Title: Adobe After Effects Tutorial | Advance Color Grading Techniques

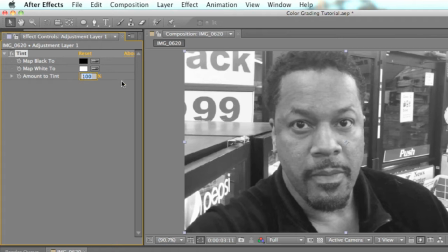4:25 I wanted to keep some of the colors inside of it, but I wanted to kind of drown out some of the background colors at the same time. So I dropped it down to 40, and it keeps some of the colors in, but as you notice, in my friend's face, his name is Ken, so we're going to call him Ken from now on.
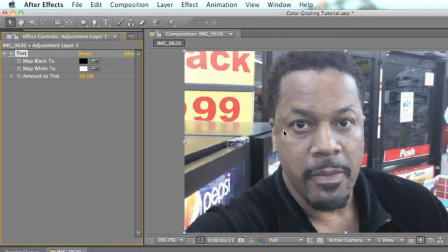4:41 In Ken's face, some of the browns are a little too desaturated, and I don't like that.
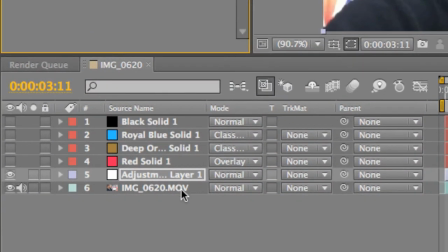4:46 So I want to bring some of the browns back into his skin tone, and so that's where we created this layer, deep brown solid.
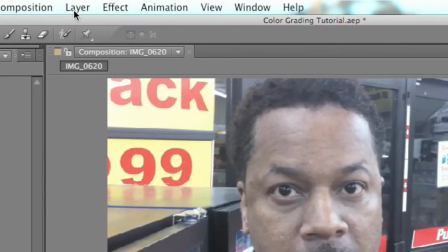4:55 In order to create a solid, again, you just go to Layer, New, Solid,
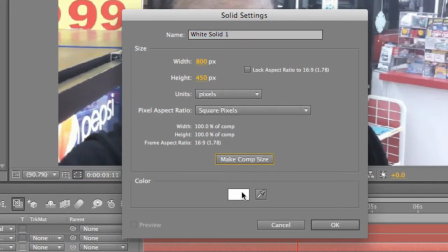5:00 make sure it's comp size, and then you just pretty much figure out whatever color you want that layer to be.
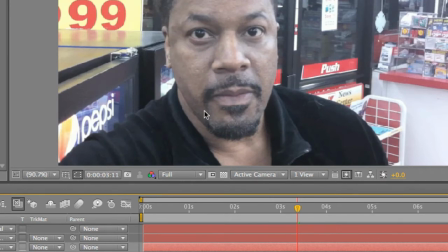5:06 I chose the layer to be brown because I wanted to bring out the browns in his skin and bring out the browns in whatever else is around.
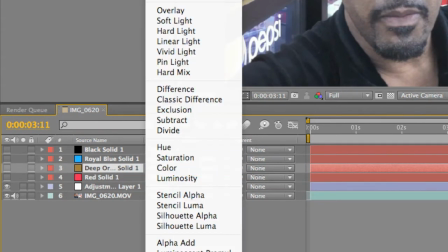5:13 So what we did with that is, let me go ahead and put that back to normal just so you can see the solid.
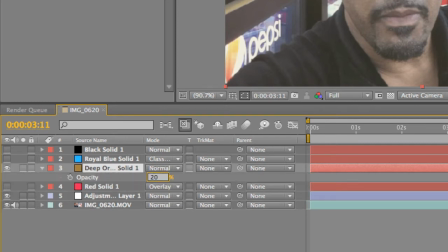5:20 I create a solid at it comes at 100.
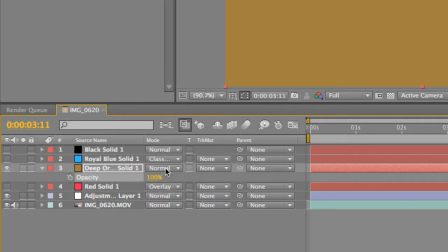5:25 I create a solid, and the first thing I wanted to do was go to the layer option and put the layer option down to classic color burn.
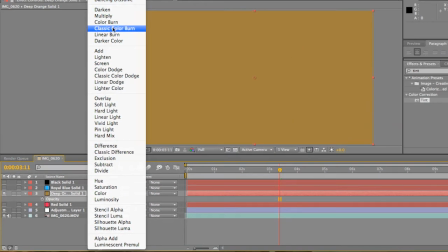5:34 And what this is going to do is it's going to create
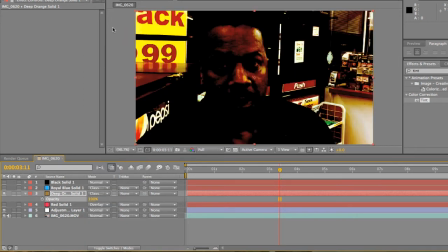5:37 a way to bring out and crush all the browns and everything that you see. Now, in this image, it looks really bad right now because obviously it's too crushed, and that's where opacity comes into play.
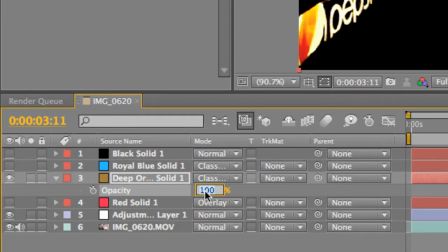5:52 This is a crucial trick into understanding how to play with the color correction. You drop the opacity down as low as you can just so you can give a hint of the color that you're working with, and it will make all the difference.
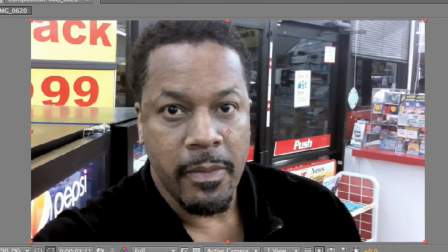6:06 So I dropped it down to 15%. Okay. Now you can't really notice it too much, but I brought some of the brown back into his skin.
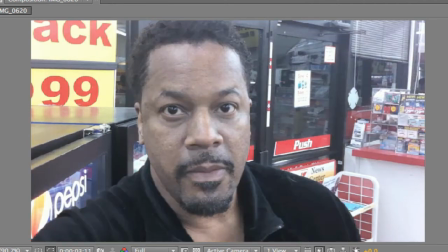6:14 Watch me get rid of the layer. Alright, boom. You see that?
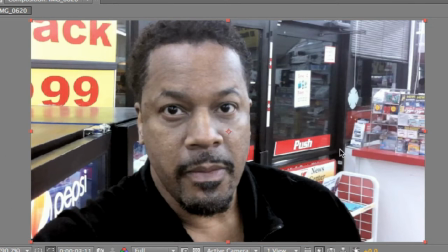6:19 I kind of darkened out in here, but I brought some of the brown back in and isolated the colors a little bit so that it looked a little more high def and a little more clearer and better.
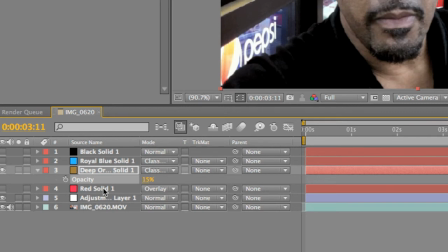6:32 Second thing I like to add was I created two solids. Another solid was a red solid. Now it wasn't quite red. It was more like a pinkish red because I wanted to bring some of the red back in the outside.
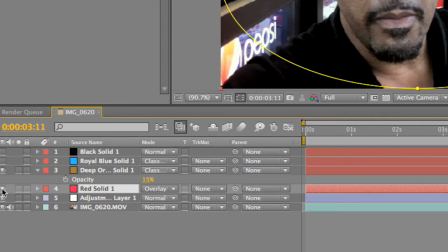6:47 So what I did was, let's turn that layer on. I did a couple different things.
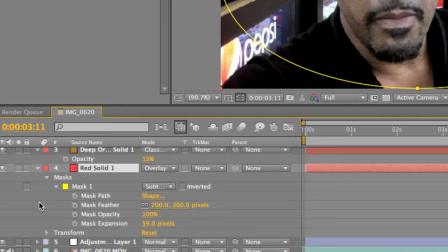6:53 Let's go ahead and make this drop down. I put a mask on it. In the previous tutorial, I showed you how to do the oval mask by just double-clicking the mask button, and it gave me a mask. And then I inverted the mask at subtract. And what that did was it allowed me to feather or put a vignette around the edge.
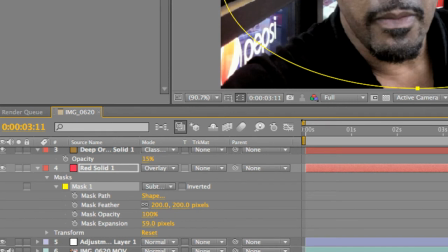7:12 Remember, I told you I love doing vignettes. I put a vignette around the edge. I masked the feather at 200 pixels, and I masked the expansion at 59 pixels.
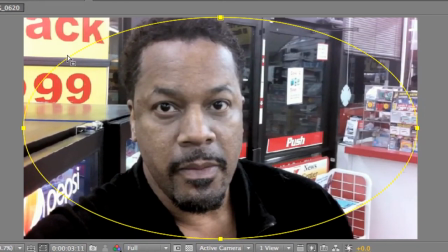7:22 So by masking the expansion at 59, it helped me bring back the mask just a little bit, and then I feathered it out to 200, and it gave me a nice little red going around in here, and there's a little bit of red inside of his hair. You can barely notice the red though. Okay, so let's go ahead and minimize that.
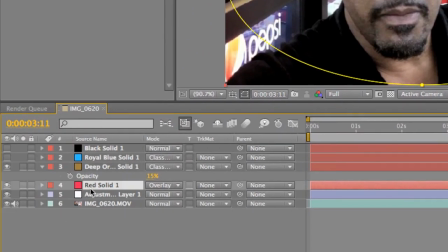7:39 Also, I put the opacity by pressing T down to 20%. Really simple techniques. We're just pretty much doing the same thing for each different layer, but working with the colors just a little differently to make sure they fit the picture the way it should be fitting.
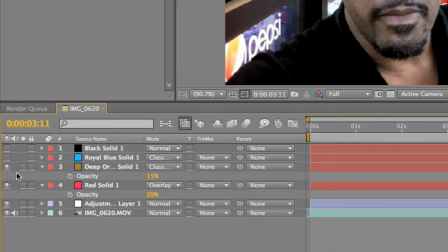7:58 And as you can tell, you can already see it working. I mean, let's get rid of these layers real quick just to see the effect that it's already had.
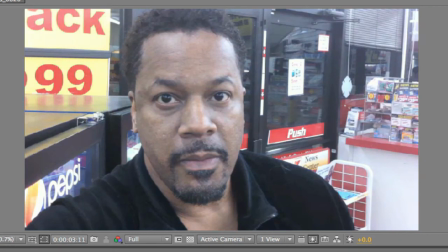8:05 You know, we add the tint, boom, it gets rid of some of the colors in the background. Add the red, puts a little bit of a vignette in the corners,
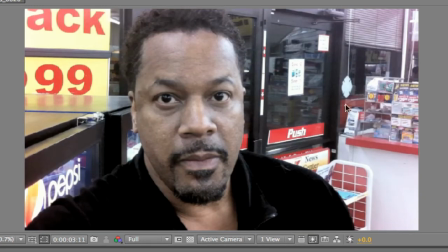8:15 and add the brown, isolates the background and gives him more brown in his skin.
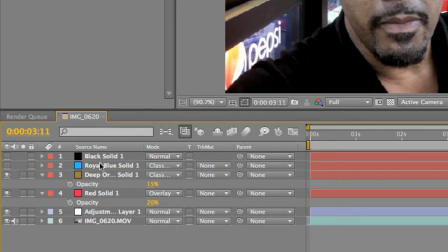8:20 And now we're going to add a blue. Now this blue is going to be the same as the red. All I did was duplicate the red layer with the same settings that the red layer already had with the mask and everything.
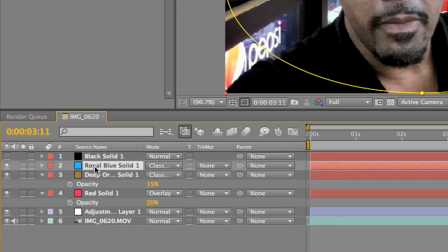8:34 I just changed the color to like a lighter blue. But the only difference is instead of setting the red layer to overlay, I set the blue layer to classic color burn. That's the same thing that I set the brown layer to.
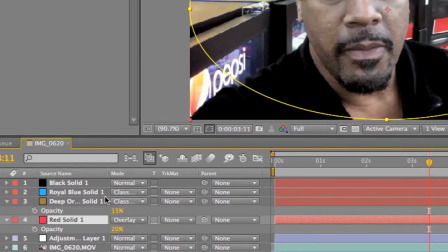8:49 Both of them are set at classic color burns. Now I did this just so I can get a little gray inside of the vignette.
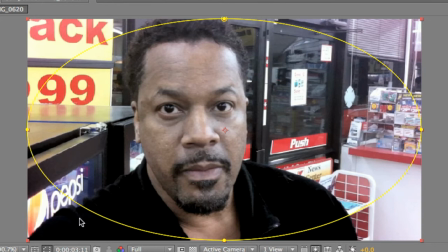8:58 The only color that I really changed with the brown was inside of here. So I needed to add a little bit of a vignette around here just for cinematic appeal.
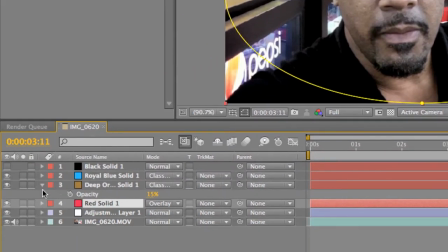9:09 And last but not least, I added a black vignette. Now this one, again, I just duplicated the red layer and added a black vignette, but there was a difference. One difference. I actually pulled back the mask expansion a little more because
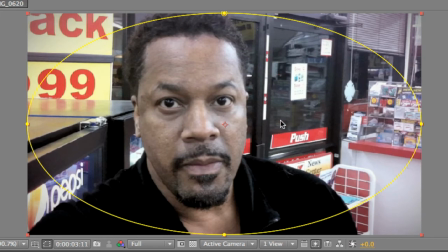9:28 the vignette was like all the way into his face, and that was not good. I needed to bring it back some so that it wasn't too dark around him, and it felt like that we were, I don't know, looking through like a small binocular or something.
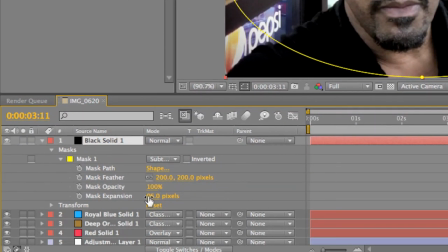9:42 It looked really bad. So I pulled it back to 96 pixels. Okay? And that was it. And I color graded this whole entire video clip with just, what, 5 simple layers.
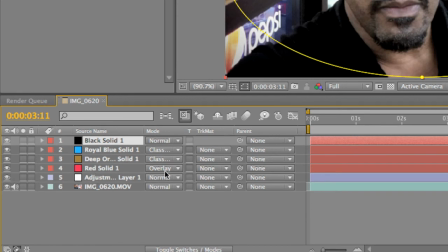9:56 An adjustment layer with a tint, a red solid with a overlay property, a brown solid with a classic color burn, a blue solid with a classic color burn, and a black solid that was solely as a vignette.
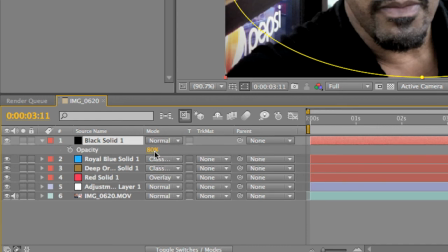10:08 And I dropped the opacity down to 80%. and that's color grading. Now, you can use VideoCopilot. I mean, there are different ways you can use it.
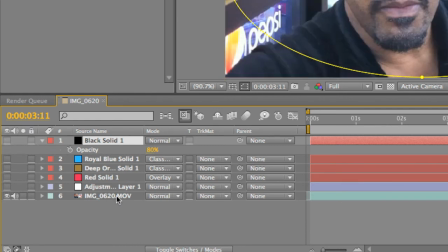10:20 Like if I get rid of these layers right here, and I go and click on this original layer,
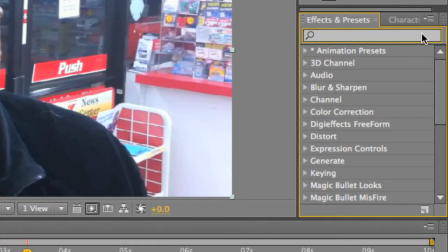10:25 we'll type here and start typing FMP. It'll bring up all Filmagic Pro styles, and I can choose from whatever style I want.
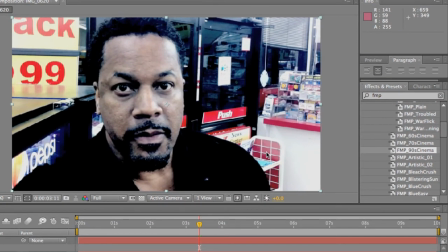10:34 You know, I could choose 90 Cinema and put that over top, and it'll automatically adjust, you know, the video or picture,
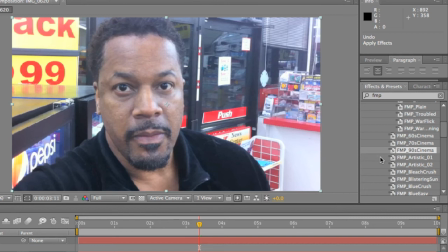10:43 or even a solid if you edit a solid, to highlight the attributes that they've already created, the presets they've already created for that color correction.
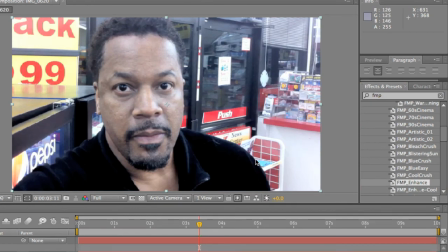10:54 You can go to enhance, and that kind of looks a little similar to what I've already created, but I showed you how to create that manually.
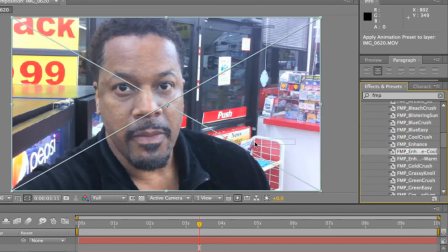11:01 Let's say you want a blue cool or a blue feel, but you want to enhance it, you know. So you can use different presets, but for those like myself who couldn't really afford Magic Bullet,
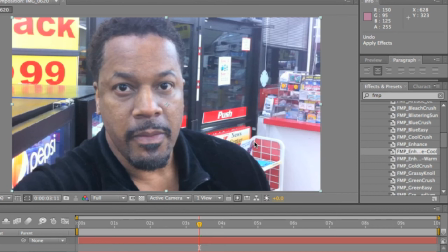11:13 more the higher programs, more higher cost programs, you learn to do things the creative, inexpensive way. I like to say creative because when you're poor, when you don't have a lot of money, you learn to do things outside the box.
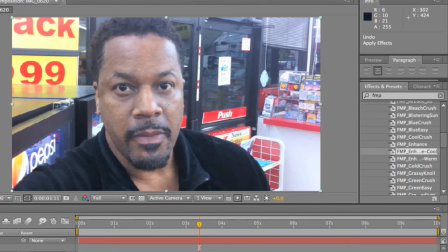11:29 You learn to be creative, and that's when the best things in the world have been created, was because we had nothing and we wanted something that was able to give us the best and most dynamic look with nothing.
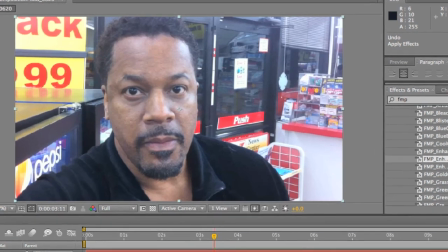11:41 And I think I did a good job here. So let's look at it again. Adjustment layer with a tint at 40%.
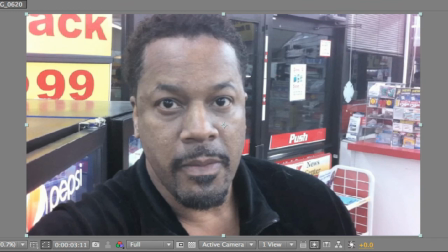11:47 A red solid set at overlay with an opacity of 20%. Then we're going to have an oval mask. We're going to duplicate that mask all throughout the blue layer and the black layer.
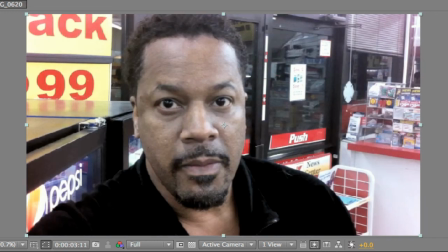12:01 Add a brown layer, set that to classic color burn so we could bring back some of the browns in his skin tone. Add a blue layer, duplicate the settings from red and just turn that to classic color burn.
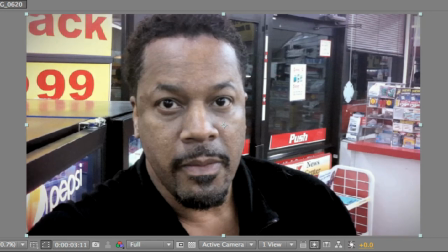12:14 And then we add a black layer for the ending vignette. So that's my trailer for color grading in a nutshell. If you enjoyed it, that's great. If you didn't, please let me know what you didn't like, what you want to learn, and drop a comment below.
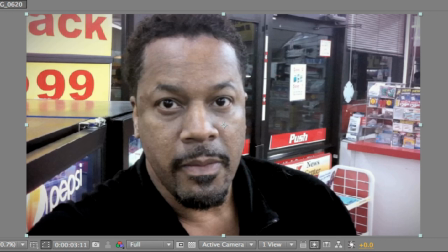12:29 I would love to help you with anything you need to know. Thank you for watching my trailer and have a good day.